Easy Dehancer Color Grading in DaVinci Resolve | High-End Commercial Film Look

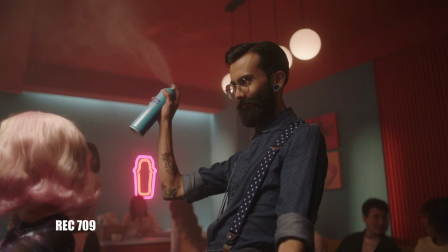[0:01]
Today we'll go step by step on how to achieve a cinematic look in a simple way.
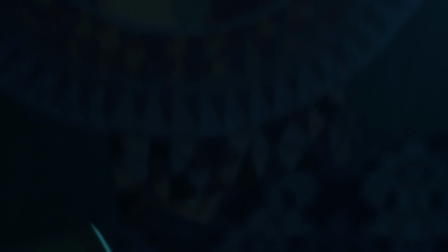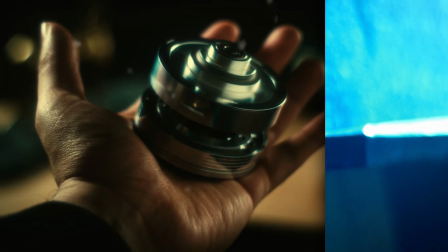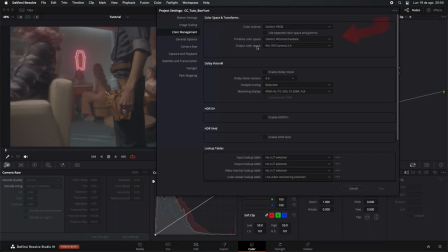[0:19]
We'll start with these adjustments to take advantage of a larger color space, regardless of the camera used to shoot.
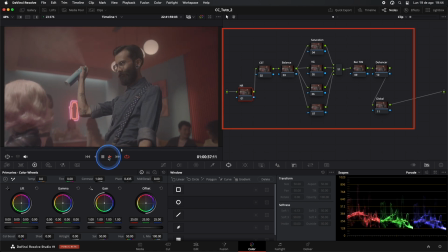[0:29]
First, we'll use this node structure. As you can see, it's very straightforward. We'll only use these nodes. The first node is reserved for noise reduction. In our second node, we'll apply the color space transform effect.
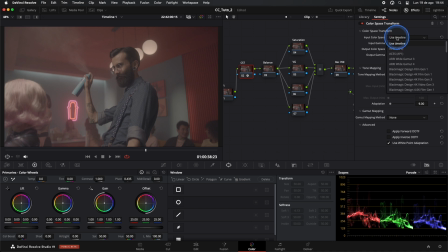[0:48]
For input color space, we select the camera used to shoot the footage. In our case, it's Ari. We do the same for gamma.
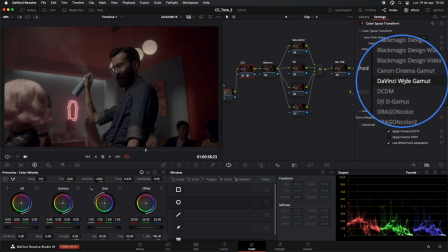[1:01]
And for output, we select DaVinci Wide Gamut and DaVinci Intermediate, since that's how we set up our project.
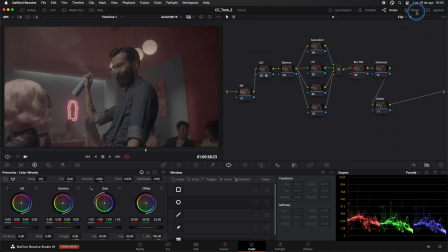[1:13]
In our Recurrence 709 node, the inputs will match what we selected as the output in the previous node.
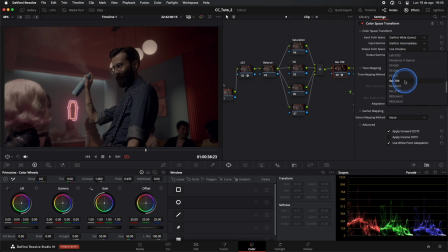[1:30]
And for outputs, we select Rec 709 and Gamma 2.4.
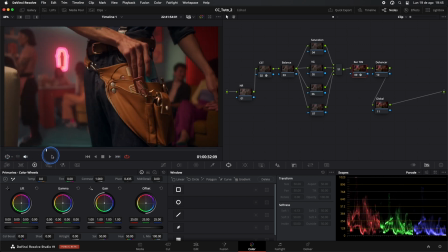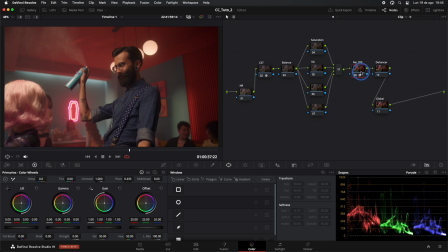In our effect node, we'll add the Dehancer plugin. We're going to leave everything as default, except we'll turn off the film grain option.
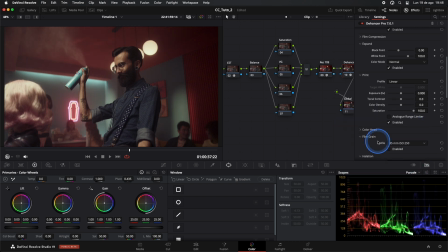Here we can see the comparison of our footage in Rec 709 and with the Dehancer plugin. Dehancer immediately gives our clip a much more pleasant starting point, with that distinctive analog feel.
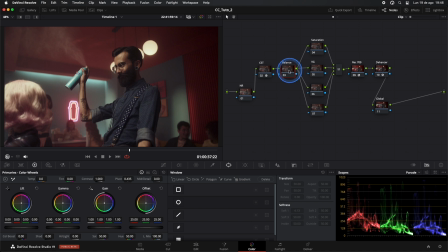[2:23]
Now let's balance the image in the Balance node. We'll start by adjusting the luminance. I'll lower the gain a bit while compensating by raising the gamma.
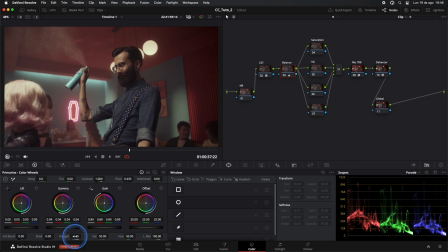[2:40]
We'll reduce the highlights slightly, keeping an eye on our scopes the whole time.
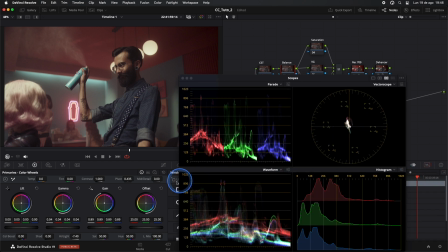[2:50]
Everything should stay in place. We can use offset to cool down the image a bit more.
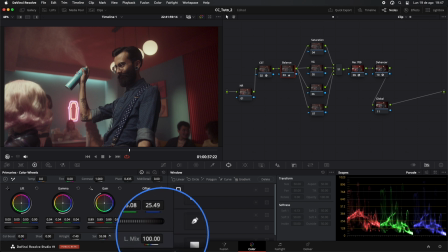[3:02]
We'll increase the saturation slightly and continue making subtle adjustments to lift, gamma, and gain to ensure our image is well balanced.
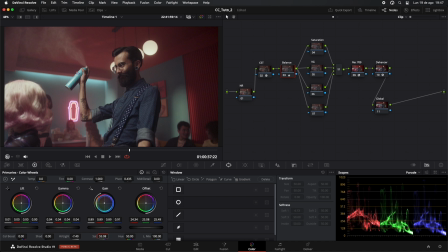Next, we move to our log wheels. Here, we'll add a bit of blue to the shadows to make our blacks appear more natural.
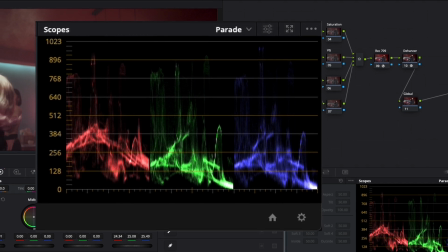[3:40]
One of the most important techniques in color grading is ensuring that the blacks are always well balanced.
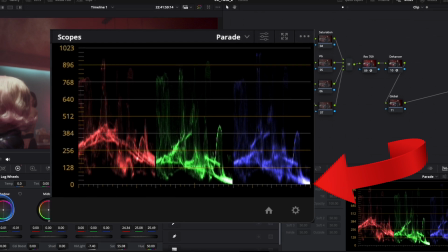[3:46]
There should be no color cast in this area, or it should be as minimal as possible.
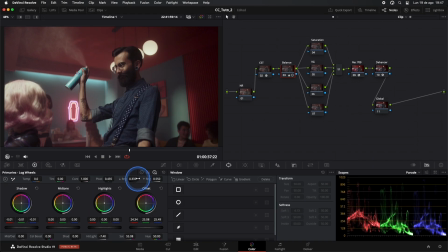[3:51]
This is what sets an amateur colorist apart from a professional. I'll give a bit more brightness with gamma.
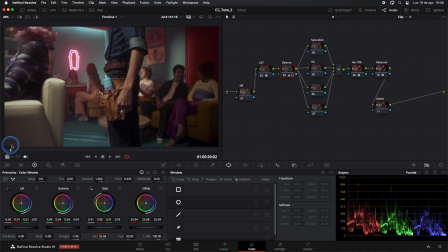[4:14]
Our image is already looking great.
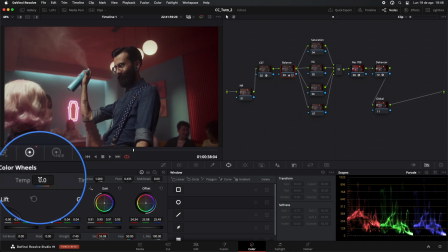[4:21]
I'll cool it down a bit more using the temperature tool. In our vignette node, we'll create our mask. We'll adjust it to make our subject stand out.
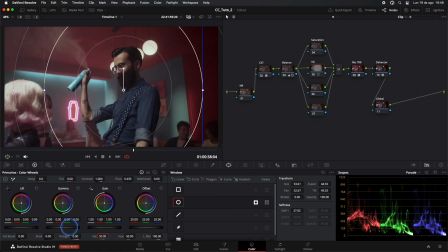[4:45]
We'll invert the mask and lower the exposure with gamma and gain. Nice.
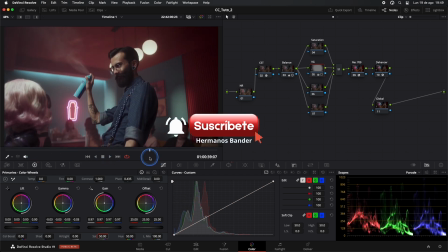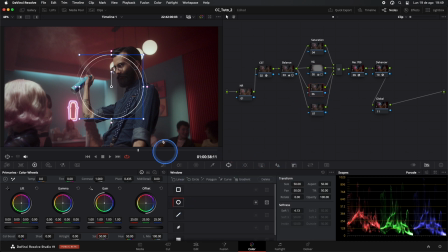[5:11]
Next, in our following node, we'll create another mask and adjust it to further highlight the subject or the most important part of your clip. We'll go to curves and add a bit of brightness to the highlights, just a touch.
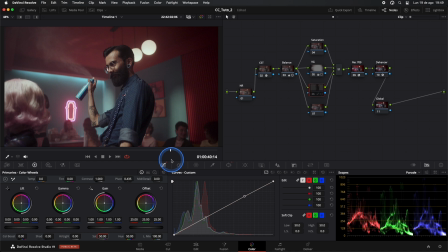Now, in our saturation node, we'll adjust the color boost. This tool reacts differently than the saturation tool.
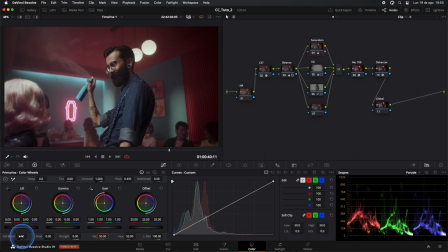[5:42]
It increases chroma in more subtle areas of the image, so we'll get a different response compared to using the traditional tool. Remember, we should always make subtle adjustments. In our Dehancer plugin, there's a tool I love, the bloom effect.
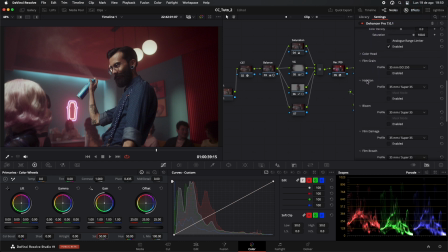This gives a beautiful glow.
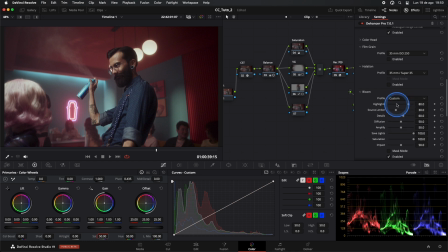[6:17]
We'll customize the effect by selecting Custom and lowering the impact. Always be very subtle with your adjustments. Just like this. We'll move to our last node in parallel.
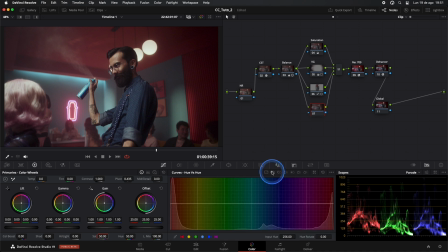[6:34]
I'll do something very subtle here, just to control the red tones a bit. Just a little bit.
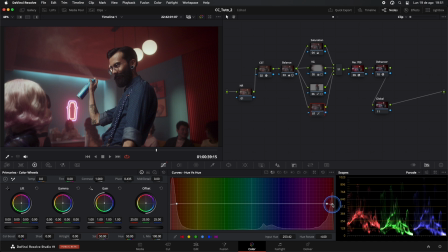Let's check our skin tones. I'll create a window here to better visualize them.
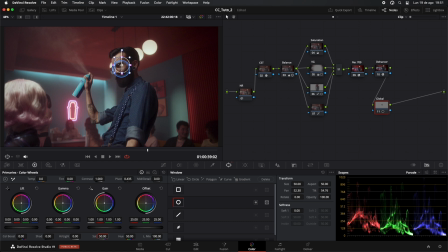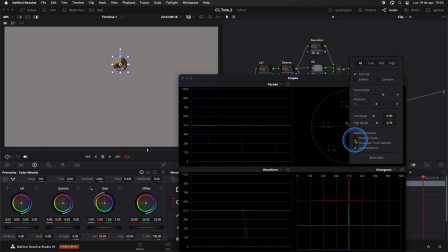[7:12]
In our vector scope, we'll select the Show Skin Tone Indicator option. And make sure the skin tone is as close to this point as possible. Here we can see that, thanks to our initial balance, we're right where we should be.
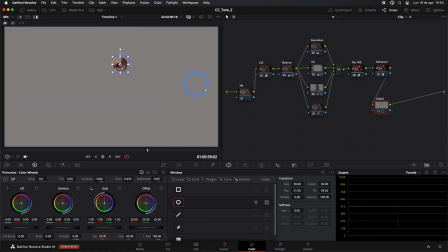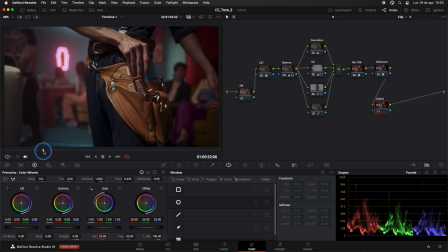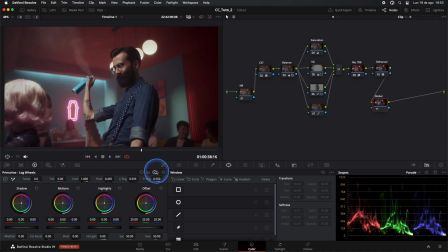[7:39]
I'll further adjust the shadows in this global node.
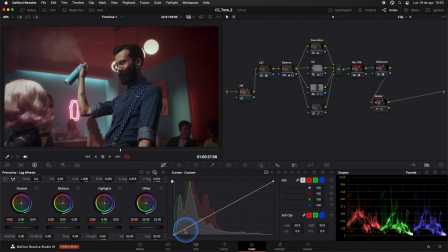[7:55]
And add a bit more contrast with curves. This will give it a more striking touch. I'll slightly lower the lift
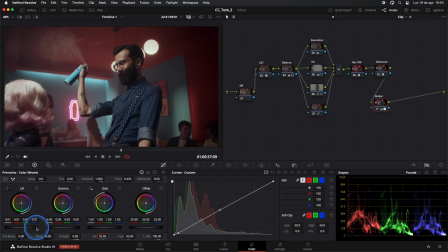[8:16]
and add a touch of warmth with gain.